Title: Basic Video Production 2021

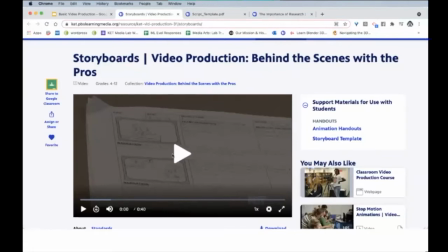(8:19)
That should be better. So sorry about that. So maybe now I could try playing this video about storyboarding. And these are a couple of KET folks as well who've worked on several KET productions. But anyway, storyboard is kind of like a comic strip. You're going to see a video.
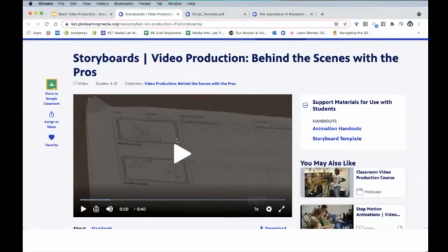(8:38)
So you're going to show what the person's going to see. It's just a quick drawing. It's not art or anything like that. It's just something so that the video is represented, and then you'll have the audio to go along with it.
So planning for a stop animation is very important, and something that Alice and I do is storyboarding. And storyboarding is basically just writing out what you're going to be doing.
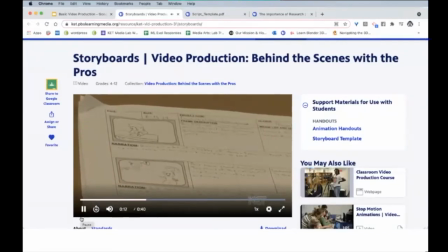(9:02) We use a worksheet that has squares and lines underneath across the page so that you can draw in the squares what's going to be happening in the animation, and then underneath we can write a little bit about how we're going to get that to happen. And also,
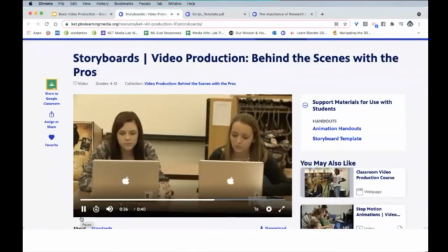(9:16) if you're going to have a narration to it, it helps students to write that narration before you start the animation.
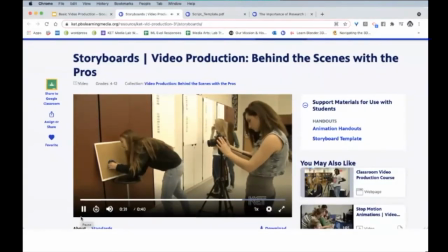(9:23) And you know, that also factors into helping students build on their writing skills.
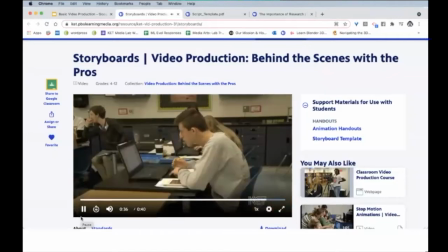(9:28) It's another way to get that involved, and also doing something really cool in the animation.
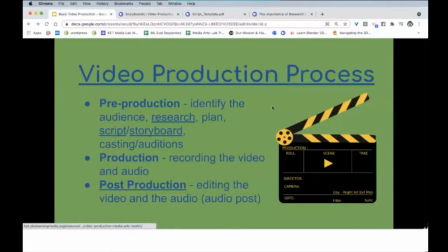(9:34)
Okay, so they're talking about animation, and that's a good time to use a storyboard. Most of the time in school projects, you're probably going to use a script, but a storyboard is good practice for students as well. And animation's a lot of fun.
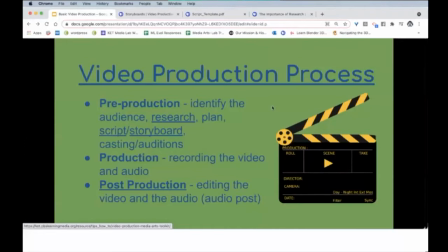(9:51)
We're going to get into the stop motion animation in a little bit. You finish the pre-production process by casting and auditions, and that's where you're going to pull in the director as well, who's going to be in charge of the whole production process.
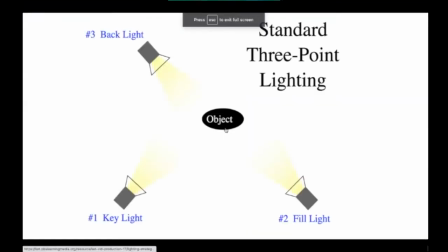(10:05)
So I'm going to move on to talk about production. One of the most important things you need to think about is lighting. So a very affordable, probably the easiest lighting setup if you're going to have kind of a studio
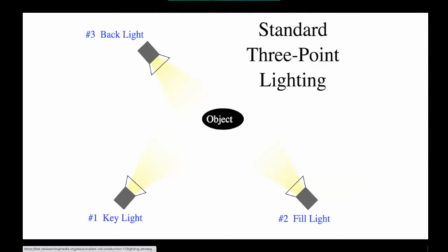(10:20)
setup where you don't have a lot of natural light to help illuminate your subject. It's called three-point lighting. So you have a key light, which is the greatest source of light, and that is going to come in a kind of a 90-degree angle,
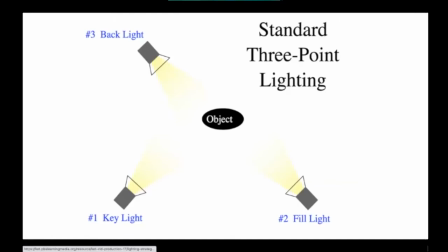(10:36)
45 above or lower, to fill in the side of the face or the side of your subject. The fill light's going to come in and it's going to decrease the shadows from the other side,
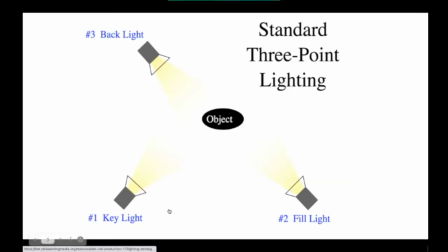(10:50)
but it's not going to be as strong of a light as the key light. And then you have a backlight that actually comes down to the back, points to the back of the person's head, and that separates that person from your backdrop. It is a really effective way of illuminating
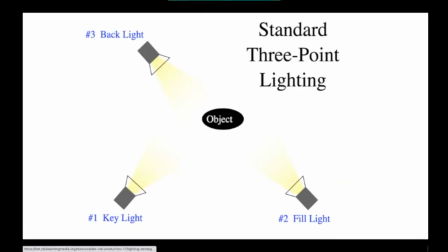(11:09)
your talent, your subject, for both video and photos. So if you're a photographer, this is a great way to pull in light for your studio as well. I'm going to play another video, and this one is of one of KET's former
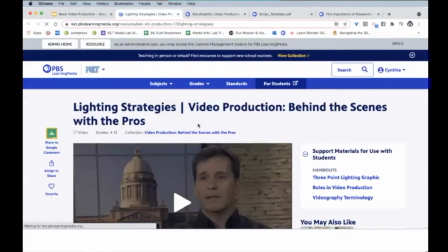(11:29)
videographers, producer, director. His name's Frank Simkonis, and he talks about light.
One thing I would recommend with working with light is don't fight it. A lot of people try and overlight, and it never looks as good as if you just use what you have. If you're doing an interview and you have to shoot it by a window, and there's no way you can stop the sun from coming in, try and use Sure. that in some way. You might be able to block it a little bit and diffuse it, but use it as a backlight or a side light or even your key light, depending on how big the room is. Work with what you have. If you're outside, use the trees for shade.
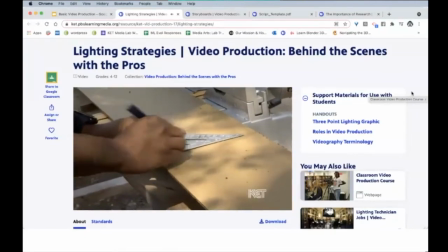(12:08) If it, you know, it might give you a perfect diffused lighting that you're not even thinking about.
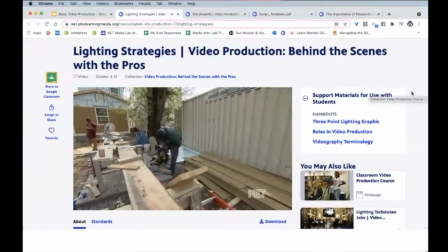(12:14) Work with what you have. Don't always try and fight against what you have, because you're going to get a much better product if you use what's there.
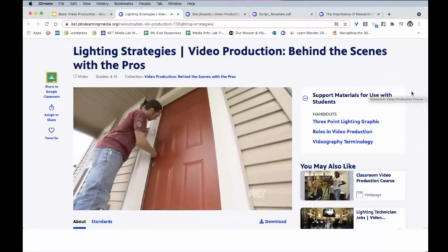(12:22) And it's going to look a lot more natural too, most of the time.
More than that.